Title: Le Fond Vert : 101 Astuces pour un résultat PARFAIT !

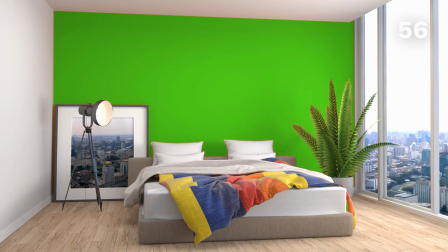8:17 Vous pouvez aussi utiliser des éléments réels sur l'avant-plan pour simplifier un peu la crustation et rendre la scène plus crédible.
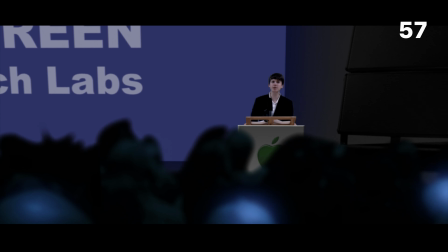8:24 Limitez le nombre de plans écran vert de votre script. Souvenez-vous que chaque plan avec un écran vert demande beaucoup de travail et aussi ça représente un certain risque.
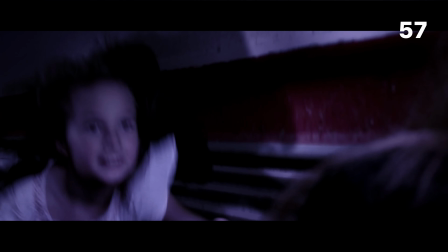8:33 Il ne faudrait pas tomber dans quelque chose qui paraisse totalement irréaliste et qui demande un temps monstrueux en post-production pour corriger les problèmes.
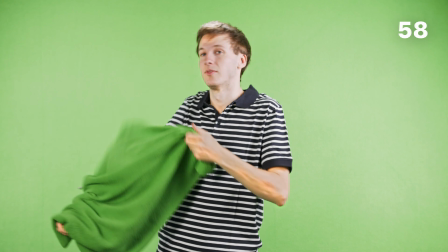8:40 Prévoyez quelques morceaux de tissu vert de côté.
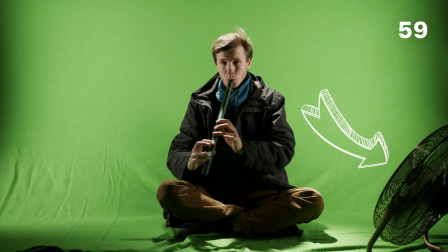8:43 C'est pas si grave si on voit des accessoires comme des ventilateurs ou trépieds-lumière dans le champ s'ils sont suffisamment loin des comédiens à détourer.
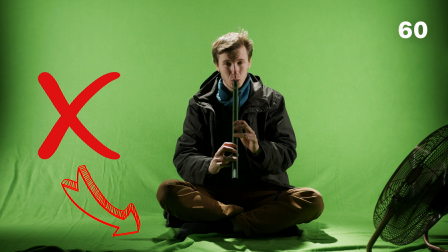8:51 Attention à ne pas créer d'ombre.
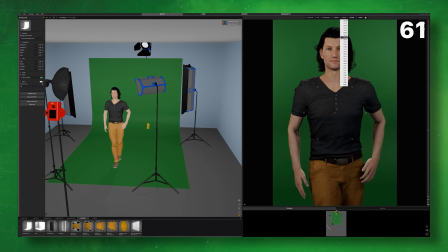8:53 Si vous prévoyez d'intégrer le sujet sur un arrière-plan flou, n'hésitez pas à ouvrir un maximum l'ouverture dès le tournage.
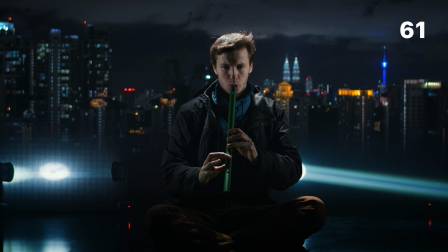9:00 Ça vous permettra de gommer un peu les imperfections de l'écran vert. Et mieux intégrer le sujet. D'ailleurs, en parlant d'ouverture, parlons un peu de tout ce qui est réglage caméra.
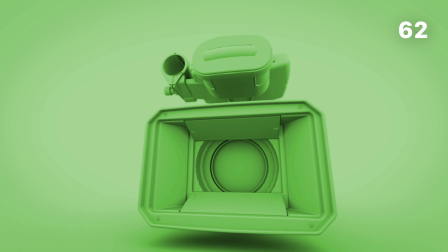9:12 Prenez la meilleure caméra que vous pouvez trouver. C'est l'une des rares situations dans l'audiovisuel où la caméra va vraiment faire une grosse différence.
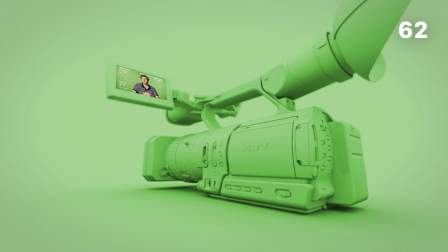9:20 Les caméras professionnelles ont une bien meilleure sensibilité, une bonne dynamique et des bons formats d'enregistrement avec peu de compression.
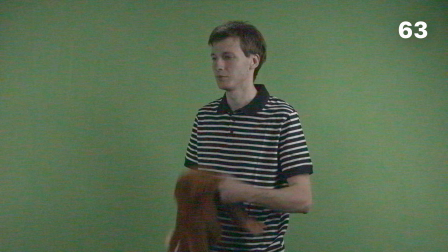9:27 Évitez absolument de filmer avec des ISO élevés, ça va créer beaucoup de bruit et ça va très probablement ruiner votre plan.
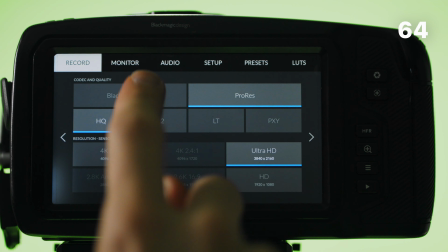9:33 Si vous pouvez, filmez en RAW. Je filme en Blackmagic RAW avec peu de compression.
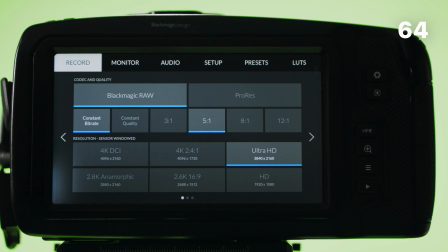9:38 Je trouve que c'est vraiment le meilleur codec pour ce type de travail, mais vous pouvez aussi faire du ProRes RAW avec les Atomos.
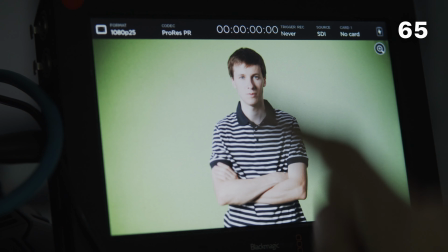9:44 Si vous ne pouvez pas filmer en RAW, utilisez un moniteur externe pour enregistrer en progresse, ça sera toujours nettement meilleur que les codecs H.264 enregistrés avec le codec de votre caméra qui a le moins de compression possible.
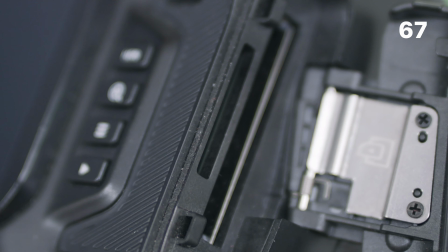9:56 N'utilisez pas de carte SD verte parce que vos rushs vont disparaître. Désactivez l'accentuation de la caméra.
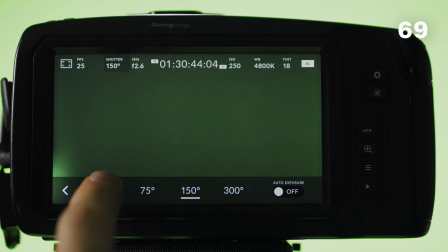10:02 Matchez la vitesse d'obturation avec celle de l'arrière-plan.
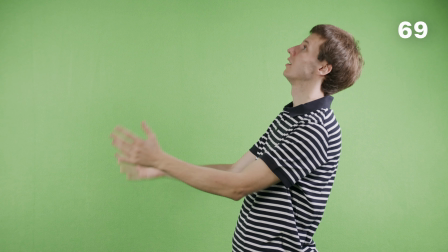10:05 Si vous avez une caméra pas terrible, utilisez une vitesse d'obturation élevée parce que le flou de bouger est très difficile à détourer.
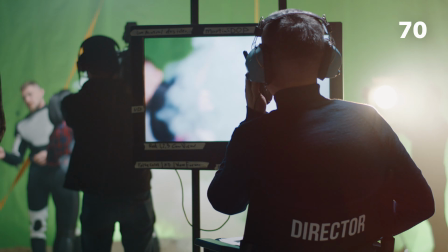10:12 Utilisez un grand moniteur sur le tournage pour voir les imperfections facilement.
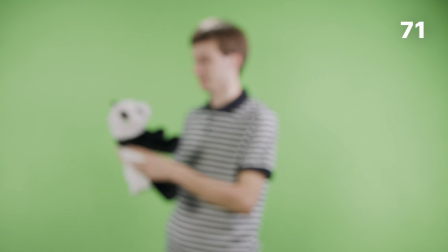10:16 Checker le point, ça paraît être vraiment tout bête mais je vous assure que vous allez vraiment le regretter si tous vos plans sont un tout petit peu flous.
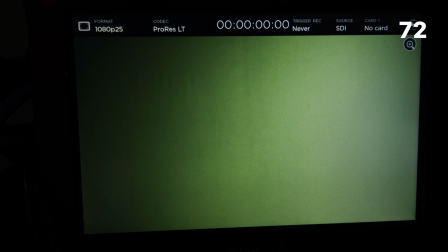10:23 Utilisez l'indicateur fausse couleur, ça vous permettra de voir s'il y a des zones pas homogènes,
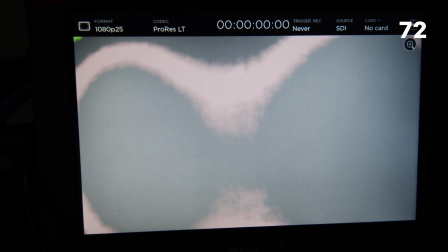10:29 ça devrait normalement afficher une couleur grise qui correspond à 55 IRE à peu près.
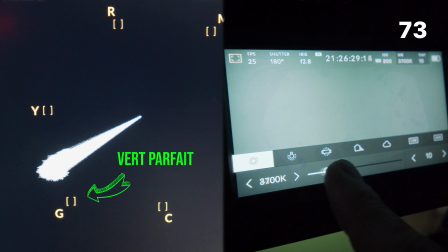10:33 Utilisez un vectorscope pour vérifier la teinte verte, vous pouvez trouver ces outils dans des moniteurs externes.
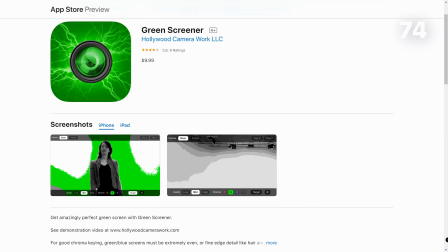10:39 Si vous ne possédez aucun de ces outils, utilisez une application comme Green Screener sur votre portable.
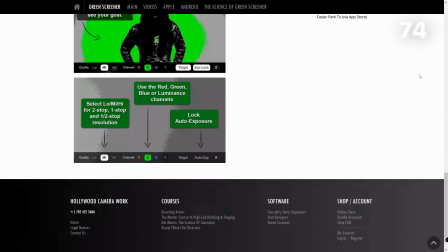10:45 J'ai mis un lien dans la description, ça peut être un bon substitut par rapport aux autres outils professionnels.
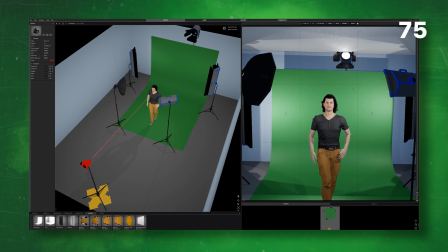10:51 Choisissez votre longueur focale intelligemment. Vous aurez souvent des meilleurs résultats en utilisant une optique un peu zoomée par rapport à une optique très large.
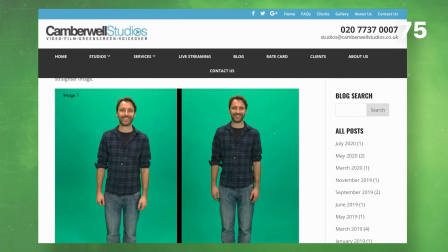11:00 Ça vous permet d'avoir moins de distorsion. Je vous ai mis un lien dans la description vers un article assez intéressant à ce sujet.
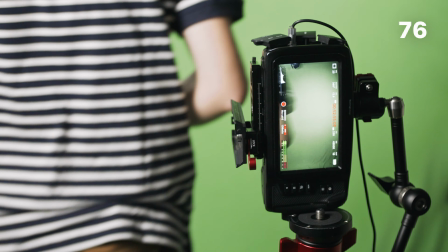11:07 Si vous filmez un plan pied complet,
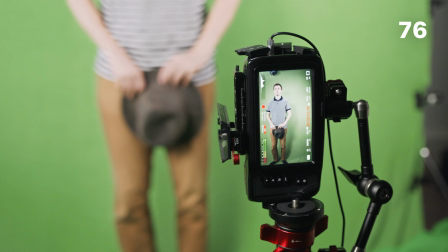11:09 n'hésitez pas à tourner votre caméra à 90 degrés en mode portrait pour avoir un maximum d'informations utiles dans l'image.
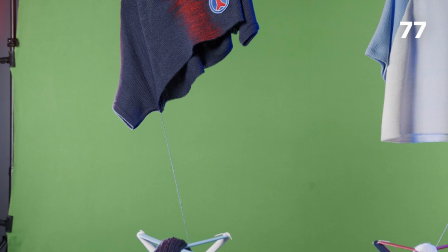11:17 Filmez en haute résolution pour garder un maximum de détails.
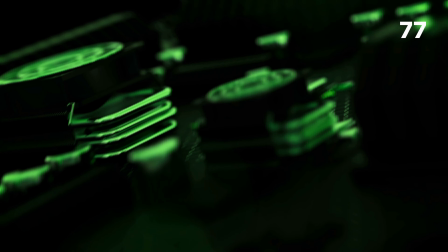11:21 Si vous tournez en 4K, votre ordinateur et surtout After Effects va avoir sans doute pas mal de difficultés.
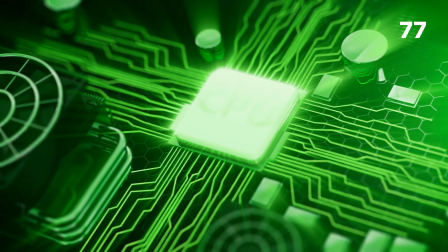11:27 Si vous faites des proxys, testez vraiment ce workflow en avance pour être sûr que votre ordi a assez de puissance. Ce qui m'amène sur la prochaine partie post-production. On verra en post-prod ? Non, pas cette fois-ci. Évitez de filmer avec un format film ou log.
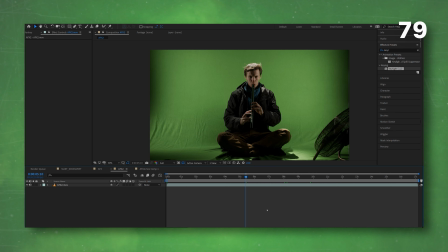11:43 Il vaut mieux travailler sur un format contrasté et coloré qui a un maximum d'informations, surtout si vous travaillez avec une caméra de piètre qualité.
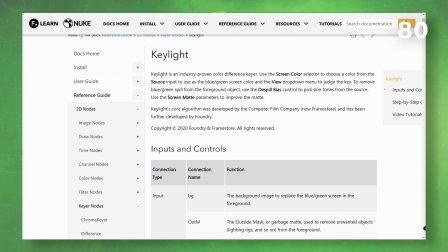11:51 Si vous utilisez Keylight sur After Effects, lisez le manuel, c'est vraiment instructif.
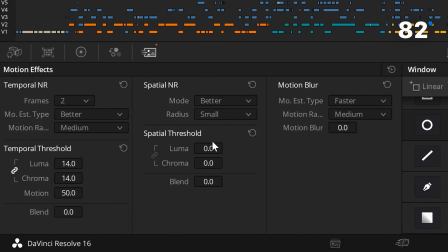11:57 Débruitez au préalable les rushs. Si vous effectuez le débruitage dans Resolve et que vous importez dans After Effects,
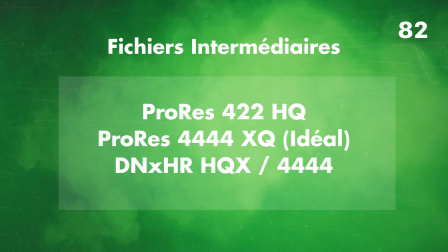12:02 choisissez un format de transport le moins compressé possible comme le ProRes par exemple pour garder un maximum de détails.
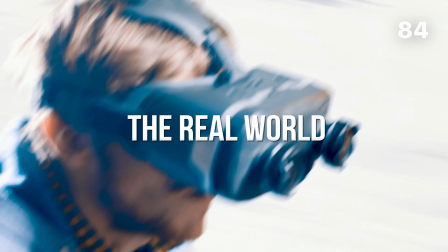12:09 Ajoutez des tremblements caméras en post-production. Beaucoup de tremblements de caméras en post-production si votre incrustation est pourrie.
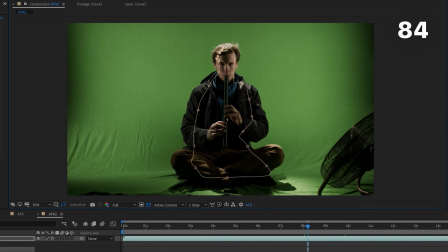12:15 Tracez un masque autour de tous les objets verts qui sont censés rester dans la scène finale. Tracez un masque externe pour supprimer tous les équipements parasites du tournage.